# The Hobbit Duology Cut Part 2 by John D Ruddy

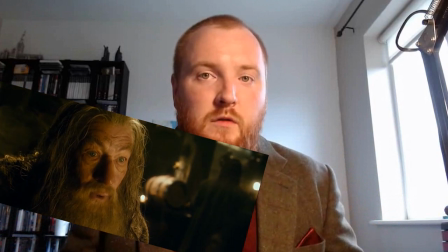I used the same transition of "that's why we're going to need a burglar" to bring us back to the main story,
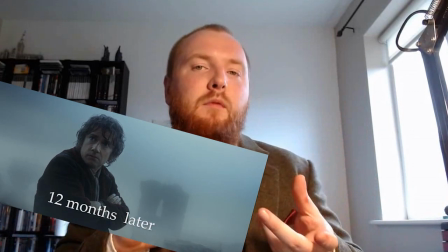only to use a shot of Bilbo aboard Bard's boat,
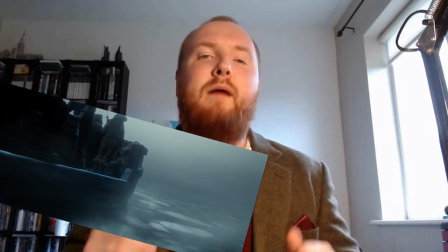thus continuing that story and introducing Bard and resolving the cliffhanger from the previous film.
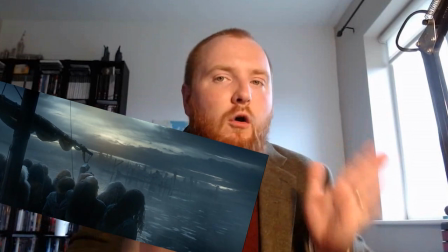As they approach the first area with guards, we cut to the orcs tracking the company, reintroducing the orcs to film 2.
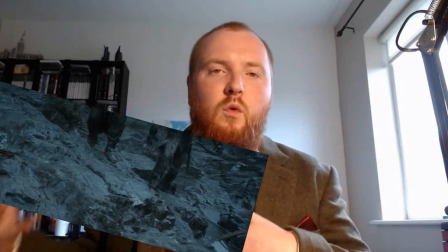It's quite possible that Azog, having been present at the climax of film 1, would have been summoned to Dol Guldur at this point.
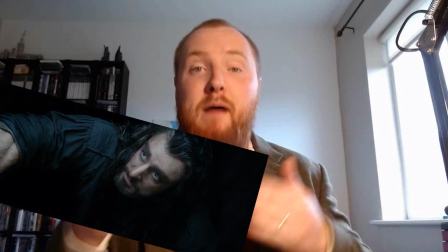We then cut back to the barrels getting filled with fish
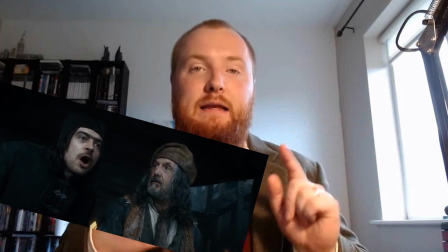and the whole sequence entering the toll gate at Laketown and the introduction of Alfred.
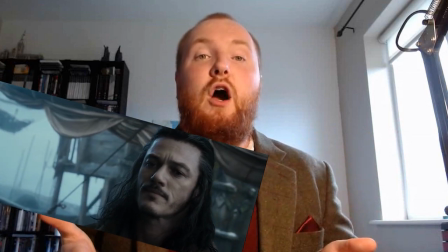It's as they approach the toll gate that we see our new film title, There and Back Again.
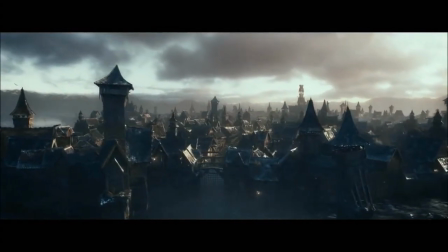The original title of film 2. The placing of this title here makes sense and was hinted at during one of the behind the scenes documentaries.
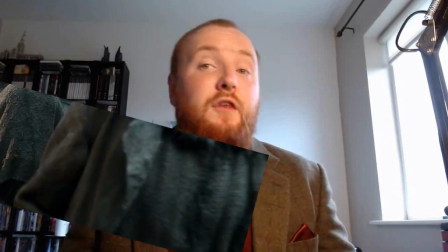As the dwarves walk through Laketown, the extended moment of Thorin saying, "This Master Baggins is the world of men," is included.
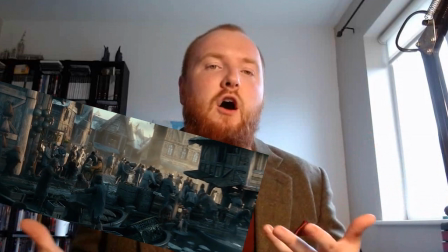It acts as an introduction to the audience and suits the beginning of a film.
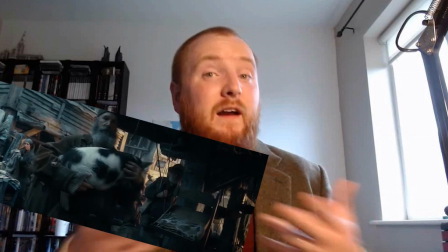The Laketown scenes run fairly uncut as the theatrical cut
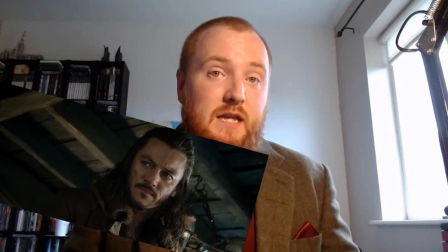until Bard recognises Thorin's name and leaves to look into it.
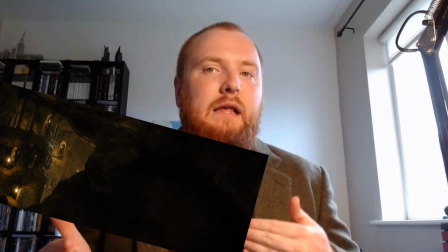After he leaves, we cut to Thranduil, Legolas and Tauriel interrogating a captured orc.
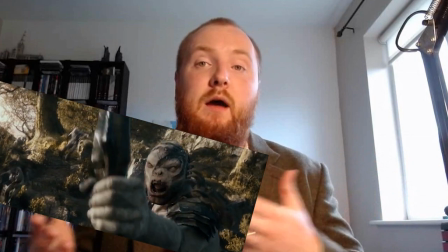The audience is reminded of Kili getting hit by a Morgul shaft with a quick flashback shot.
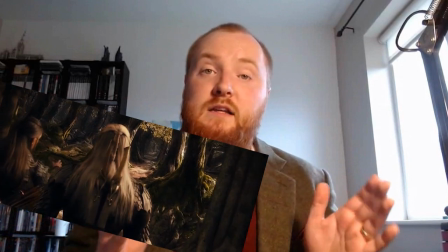After Tauriel leaves and Legolas follows, we cut to Dol Guldur,
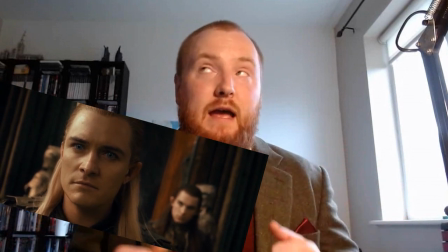where we are reintroduced to Gandalf and Azog listening from underneath.
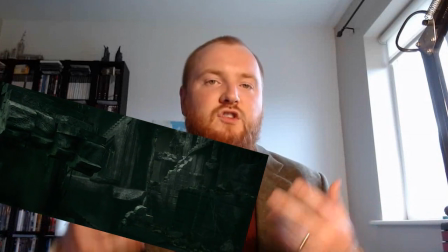It is here that it can become evident that this was shot as a very different storyline to what it became in the final cut.
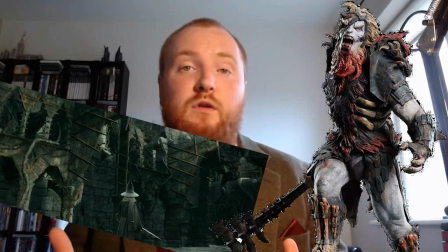A real-life Azog, played by Conan Stevens, would have been present here.
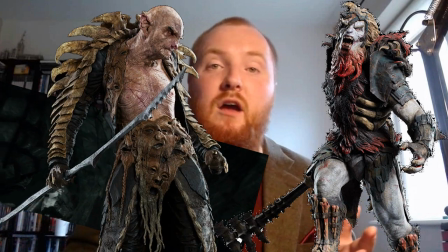When Azog's design changed to appear more like Yazneg, ultimately looked like Conan Stevens' Azog was renamed Bolg.
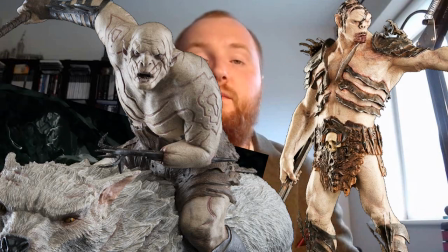Ultimately, both designs were scrapped, as was a lot of the original storyline.
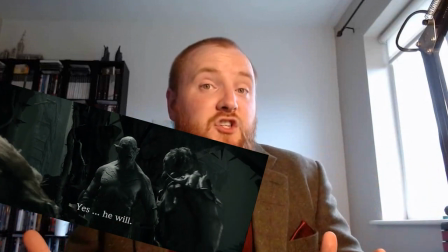I explained this in part 1. We then cut to Tauriel and Legolas tracking the orcs by the river.
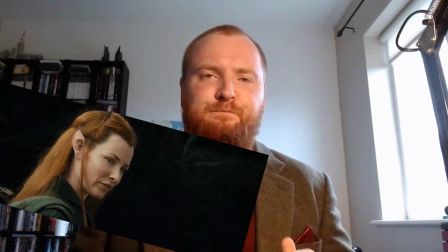Some of the dialogue has been trimmed just for tidiness. We then cut back to Bard in Laketown learning about the prophecy.
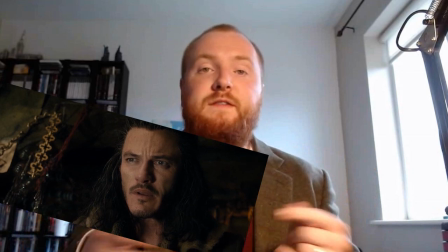The film plays uncut through the dwarves' capture and scene in front of the mayor's house.
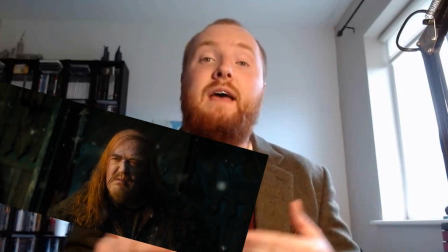The extended moment of Bilbo vouching for Thorin is included as it will be directly referenced later in this film.
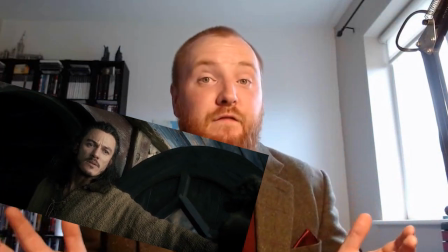We cut to Gandalf finding Thrain.
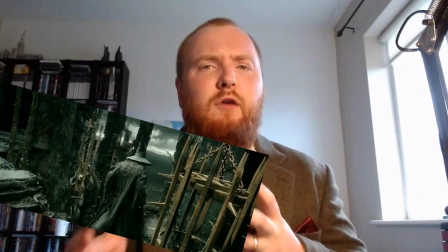This sequence came from the extended edition, but was part of the original plan given its inclusion in the earliest trailer.
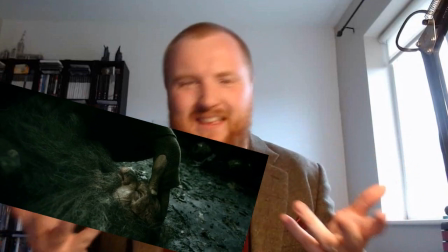Yes, it may well have been cut later, but in this cut it actually helps add tension.
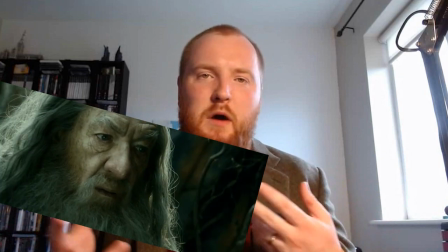Again, any references to the Rings of Power, they were cut. There's no space.
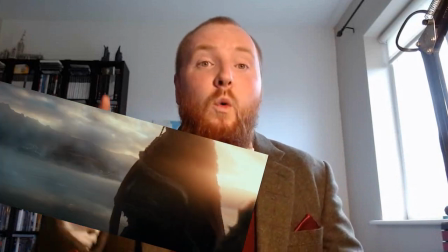Thrain's line, "Thorin must not enter that mountain," works really well, cutting to the dwarves heading to the mountain.
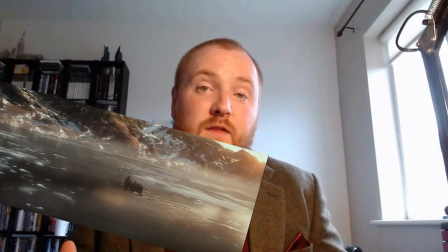We continue all the way up to the dwarves reaching the overlook. Cuts to The Shining.
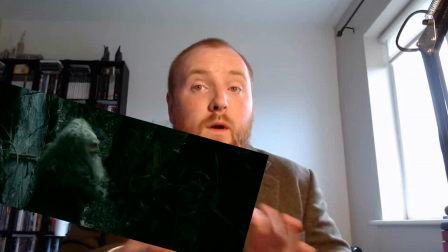After the dwarves talk about Gandalf on the overlook, we're back to Gandalf and Thrain being confronted by Azog,
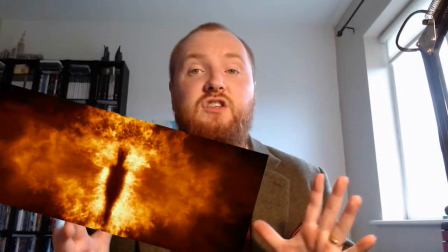and indeed the reveal of the legions and Sauron.
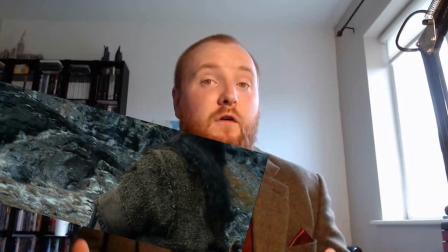We cut back to the dwarves searching for and finding the secret door and entering in.
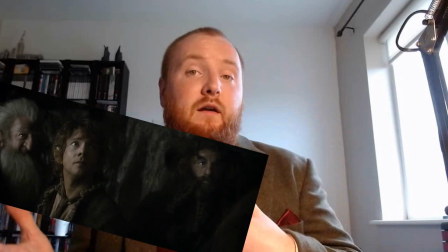Gandalf's capture in Desolation of Smaug would have appeared here, but because it was moved earlier,
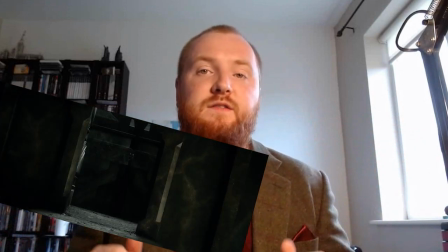Bilbo goes straight down into the treasure room for his face-off with Smaug. This is actually much better for the pacing.
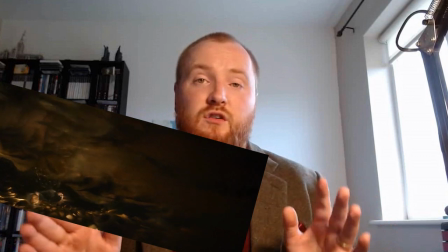The initial Smaug sequence remains uncut, but as it begins to drag,
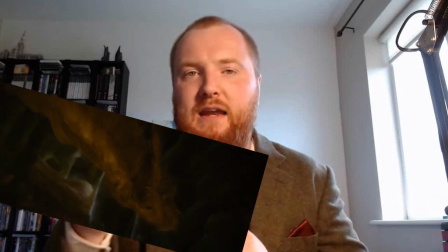I trim it along with a cutaway to Gandalf in a cage that's transplanted to later.
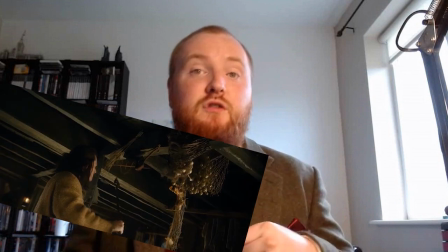Bard revealing the Black Arrow to his family, his capture, the orc attack on the house, they remain uncut.